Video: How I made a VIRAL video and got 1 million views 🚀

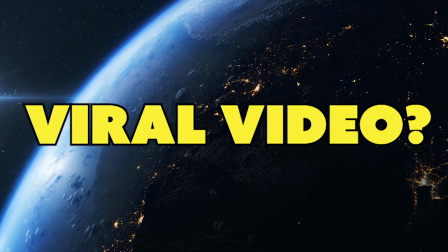[0:00]
Do you want to make a viable video?
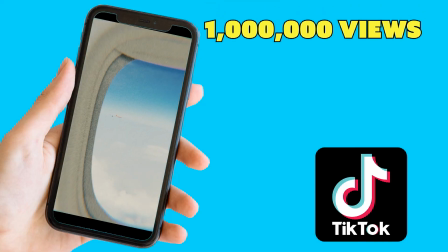[0:02]
Well, here's how I did it with one crazy UFO video that got more than 1 million views and made my TikTok account explode.
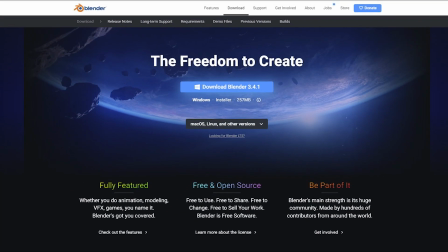[0:10]
First off, download Blender 3D. It's open source, it's free and it has a ton of features.
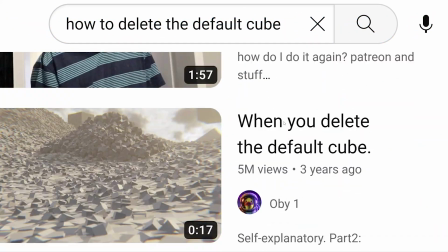[0:16]
Then watch 100 tutorials on how to delete the default cube.
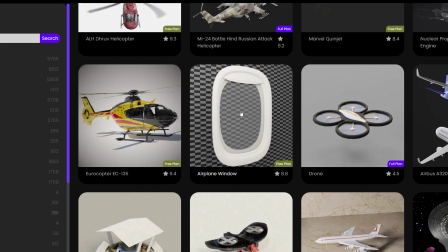[0:20]
Learn how to create an airplane window, model it yourself or just use one from the add-on blender kit.
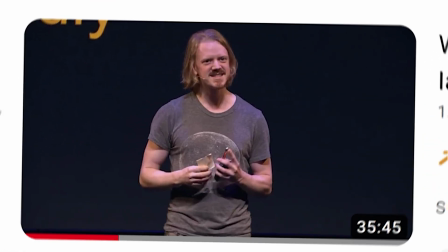[0:26]
It's okay to be lazy, just ask this guy. He's a genius by the way. Use a plane or cube to shield the window from the wrist of the scene.
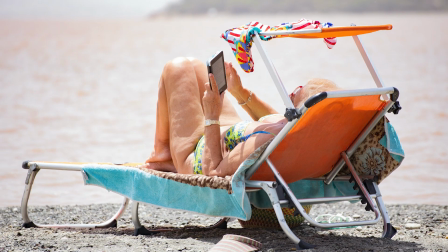[0:34]
Find an old photo from your vacation trip. Not that one. Yes, this one taken from an airplane window.
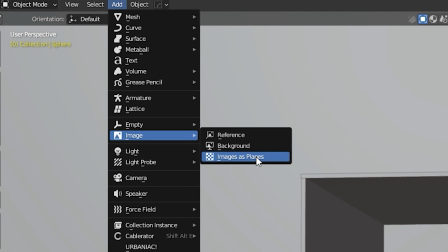[0:40]
Import it as images as planes. Not airplanes. I know blender is super confusing.
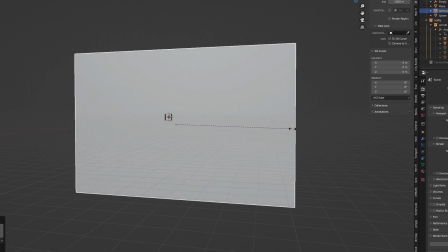[0:46]
Set the photo up in the background. Remember to scale it up to cover the whole scene. Import an HGRI.
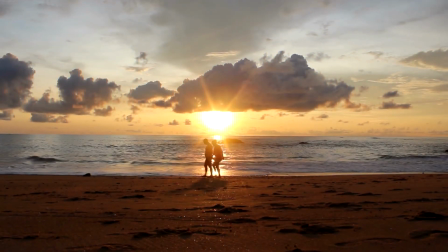[0:52]
You can get one for free from Polihaven and here comes the sun. Then model the airplane or just use a pre-made aircraft from the add-on Traffic.
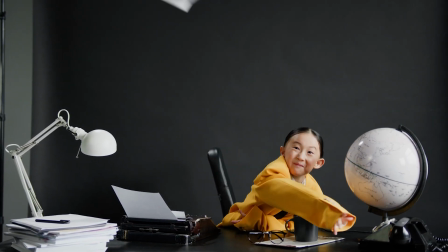[1:00]
Avoid using paper planes if you want to make your scene look real. You're now on the way to the danger zone.
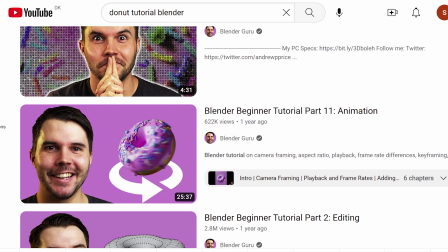[1:05]
Create the UFO. If you tried this guy's donuts you are more than well prepared.
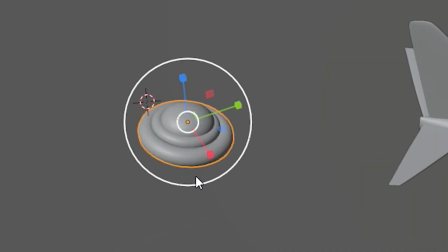[1:10]
Just make something that looks like a weird donut burger.
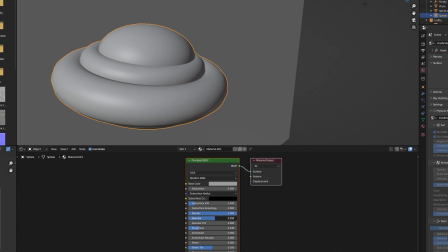[1:13]
Go to shading and make it shine to reflect the sun because as we all agree UFOs shine bright like a diamond.
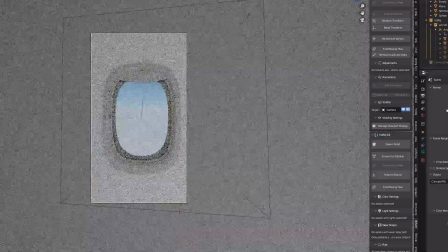[1:20]
Set up the camera make it the same aspect radio as video captured by a phone. Yes, we want to fake it until we make it.
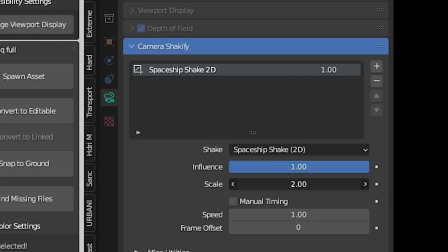[1:27]
Use the Shakeify add-on to get that handheld camera shake that brings all the boys to the yard.
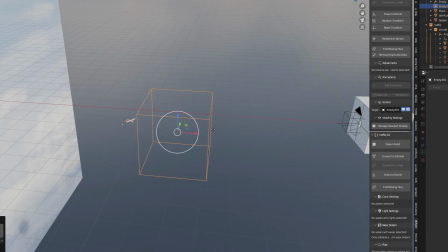[1:32]
Throw in an empty cube. Make the camera focus on it. Move the empty cube around and it looks like the camera has a hard time getting the focus right.
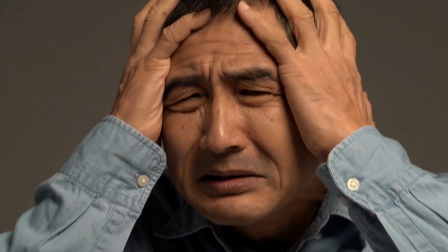[1:40]
Just like real life. Focus, they say to me all the time. Focus. Where was I?
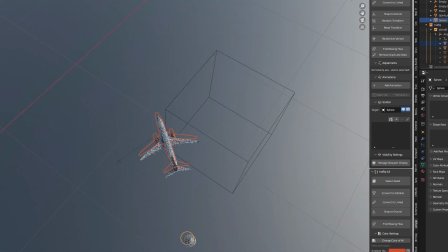[1:44]
Oh yes. Animate the airplane and the UFO. make them move through the air and make sure to add some small rotation so it looks like they're actually navigating
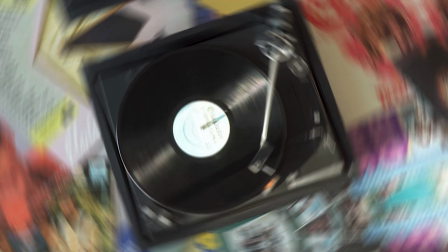[1:53]
and not on a railway more like a stairway to heaven let the UFO spin round round like a record go to compositing and adjust the colors and
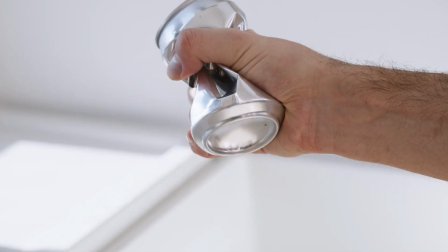[2:01]
add lens dispersions to the animation that way you kill the clean 3d look get ready to render the animation set the quality low and turn
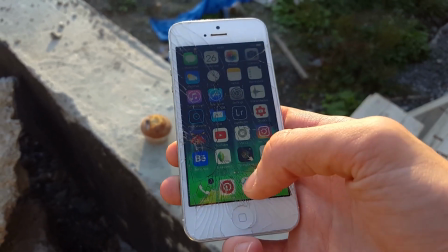[2:10]
off the noise that actually gives us that crappy mobile phone look that we are chasing without making our gpu so hot that we can use it for a
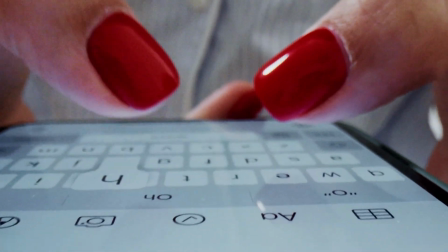[2:18]
barbecue take the final animation and upload it to tiktok and remix it with a cool and trendy sound from a real airplane now sit back and watch the
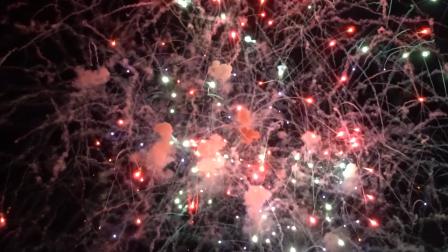[2:27]
view counter go crazy congratulations your video is now a viral sensation at this point in this youtube video more than half of the audience has
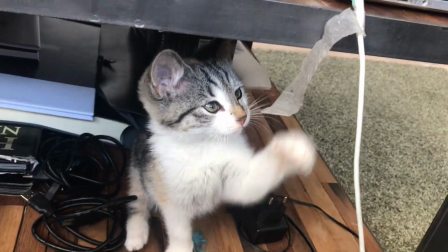[2:36]
already moved on to watch some cute cat videos but you my friend you've got stamina thanks
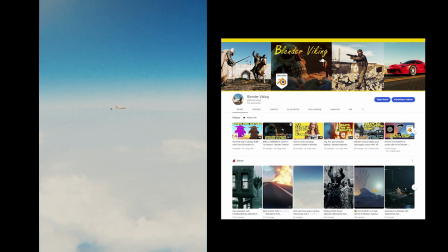[2:42]
for your time in the description you will find links to all the add-ons I used to make the Viber video.
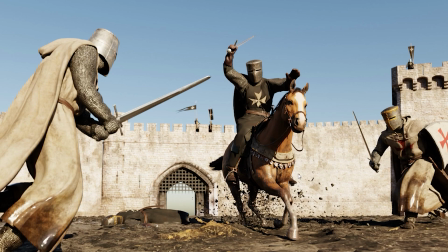[2:47]
Remember to check out some of my other videos. You might learn something new or get inspired to create your own stuff.
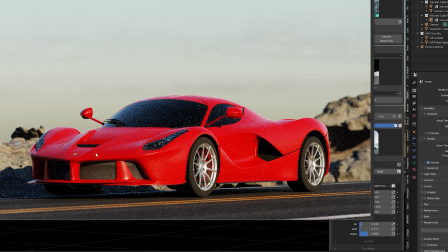[2:53]
Happy blending!